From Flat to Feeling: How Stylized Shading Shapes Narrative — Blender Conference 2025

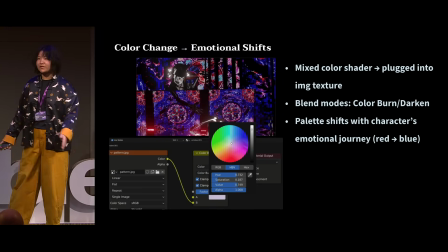750s
Because imagine if you use a very flat color, like no pattern at all,
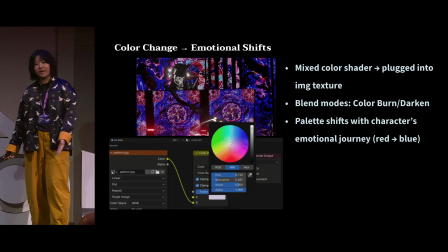755s
like a solid green or solid red, and you want to transition from red to green.
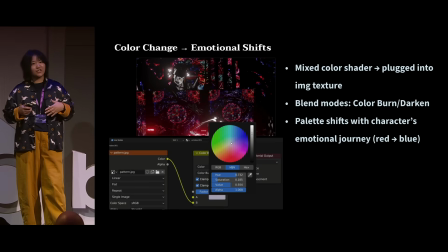761s
It will look exactly like traffic light shifting, right?
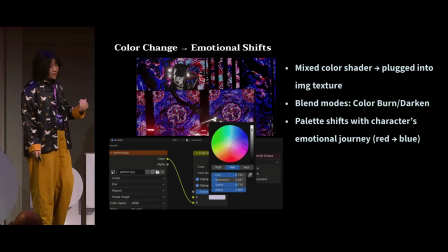765s
So in this case, you could experiment it a little bit with more complicated patterns, like a tapestry,
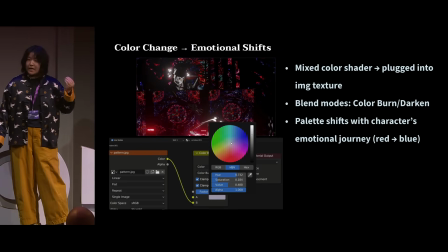774s
or the sweater handmade by your grandmama. It should also work too.
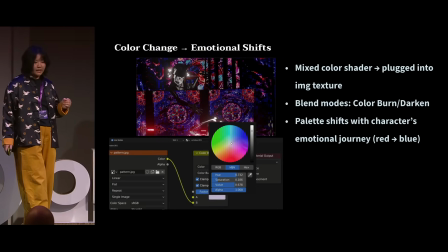779s
And the bottom line here is that this takes some time to
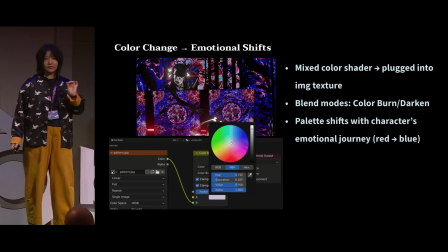784s
experiment a little bit with the texture of your choice. But the result will be very promising, as it definitely, with
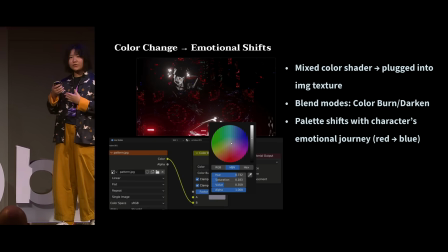796s
slight shift of color, it will convey so different emotions in the scene.
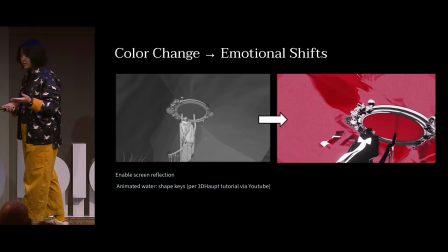805s
And in my film, because it's about illusion, so it totally makes sense to add water and screen reflection.
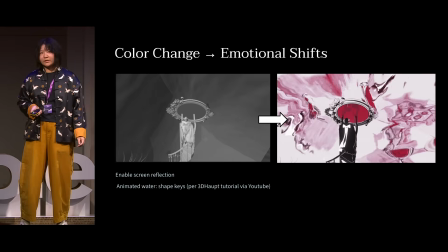814s
And to do this, you will need to enable screen reflection, retraction in Blender.
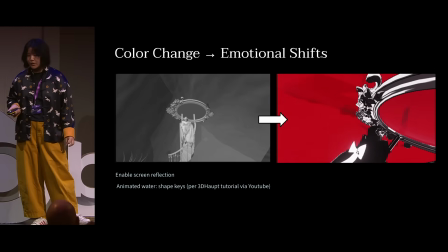819s
And to make animated water scene, there are actually available tutorials online, for example,
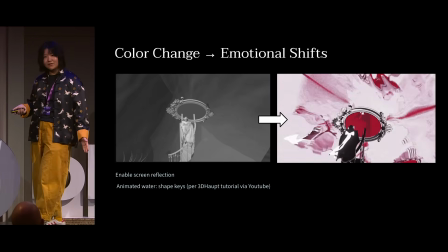827s
by 3D Hopped on YouTube, where they use shape keys to animate those realistic waves in the water.
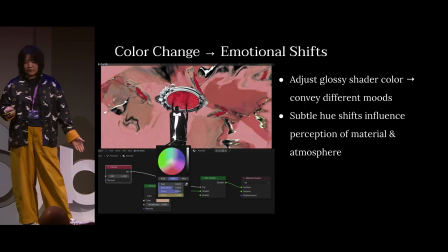838s
And the shader is quite straightforward as well.
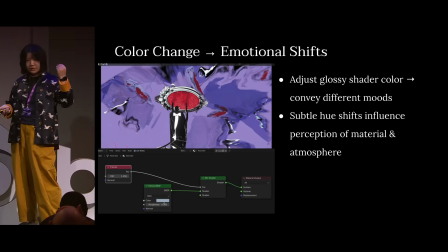843s
The key here is that you want to change the color of the glossy shader.
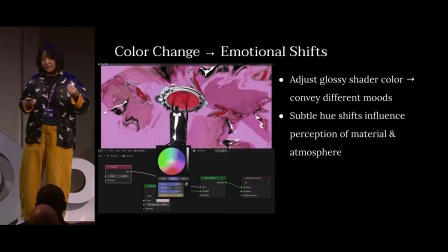849s
And the general rule would still be, if you want to have a
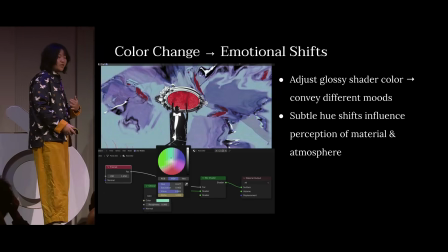856s
peaceful, like a calm scene, then you can go for something lighter, right?
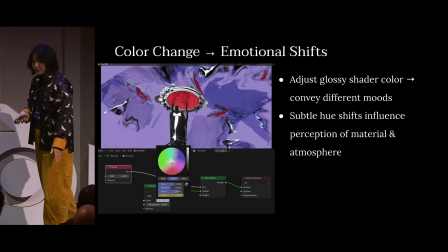862s
Like a light pink. However, if you want to have a very uneasy scene,
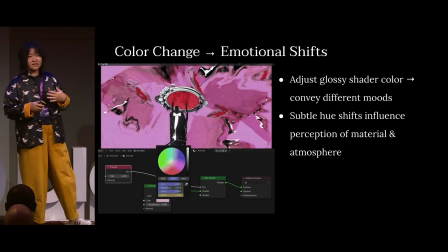869s
like to signal something is about to happen,
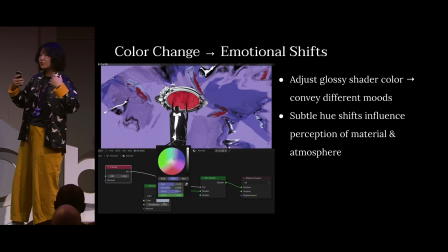874s
then you could use a more drastic, like more dramatic, more saturated color here.
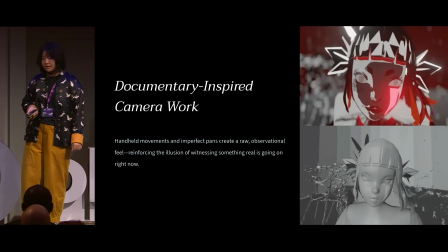884s
And another trick that I really enjoy doing is using the documentary-inspired camera work.
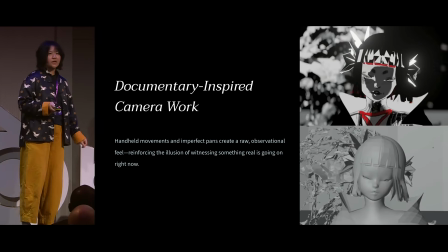892s
For me, personally, I'm not a big fan of having a very still camera setup because it feels very boring.
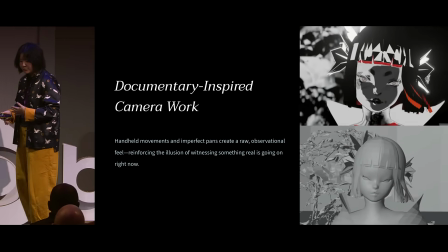901s
Instead, I really like having this handheld movements, especially during those intense scenes.
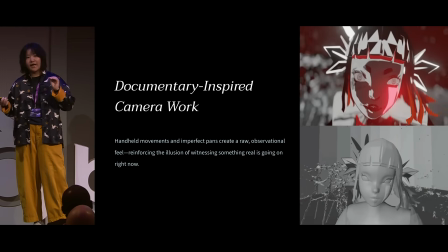908s
For example, like somebody is chasing your character, then handheld camera movement would definitely be the top choice, you know.
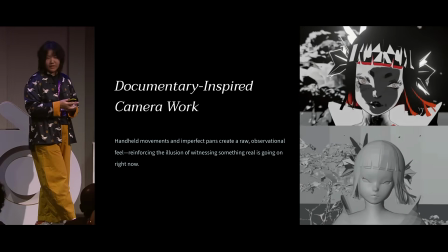920s
This setup would actually produce a very like a raw observational vibe to the work,
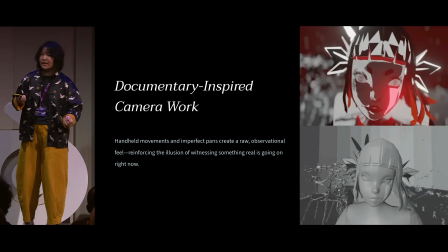929s
and make the audience feel that they are actually witnessing something,
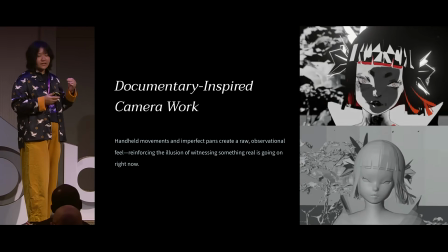934s
you know, and it's happening like in real time.
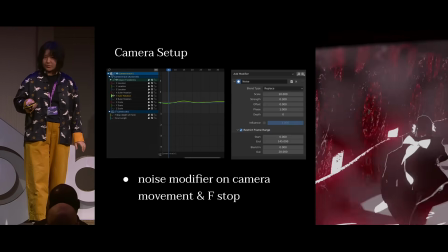941s
And the camera setup include, you know, adding noise modifiers to the camera movement and sometimes to f-stop.
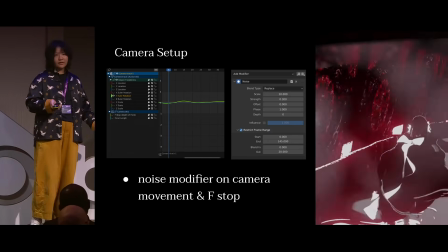949s
You could also change the focal length, you know, from, for example,
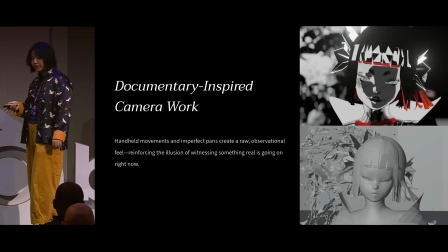957s
from 90 millimeters to 30 millimeters to achieve something like this effect.
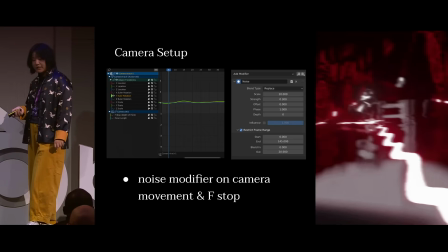964s
And for the camera noise, it takes some little experiment, but rule of thumb is that you always want to start something small, as smaller noises would actually be more natural here.
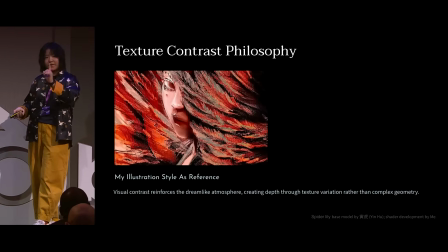980s
And texture. So this is my illustration. I do digital drawing also.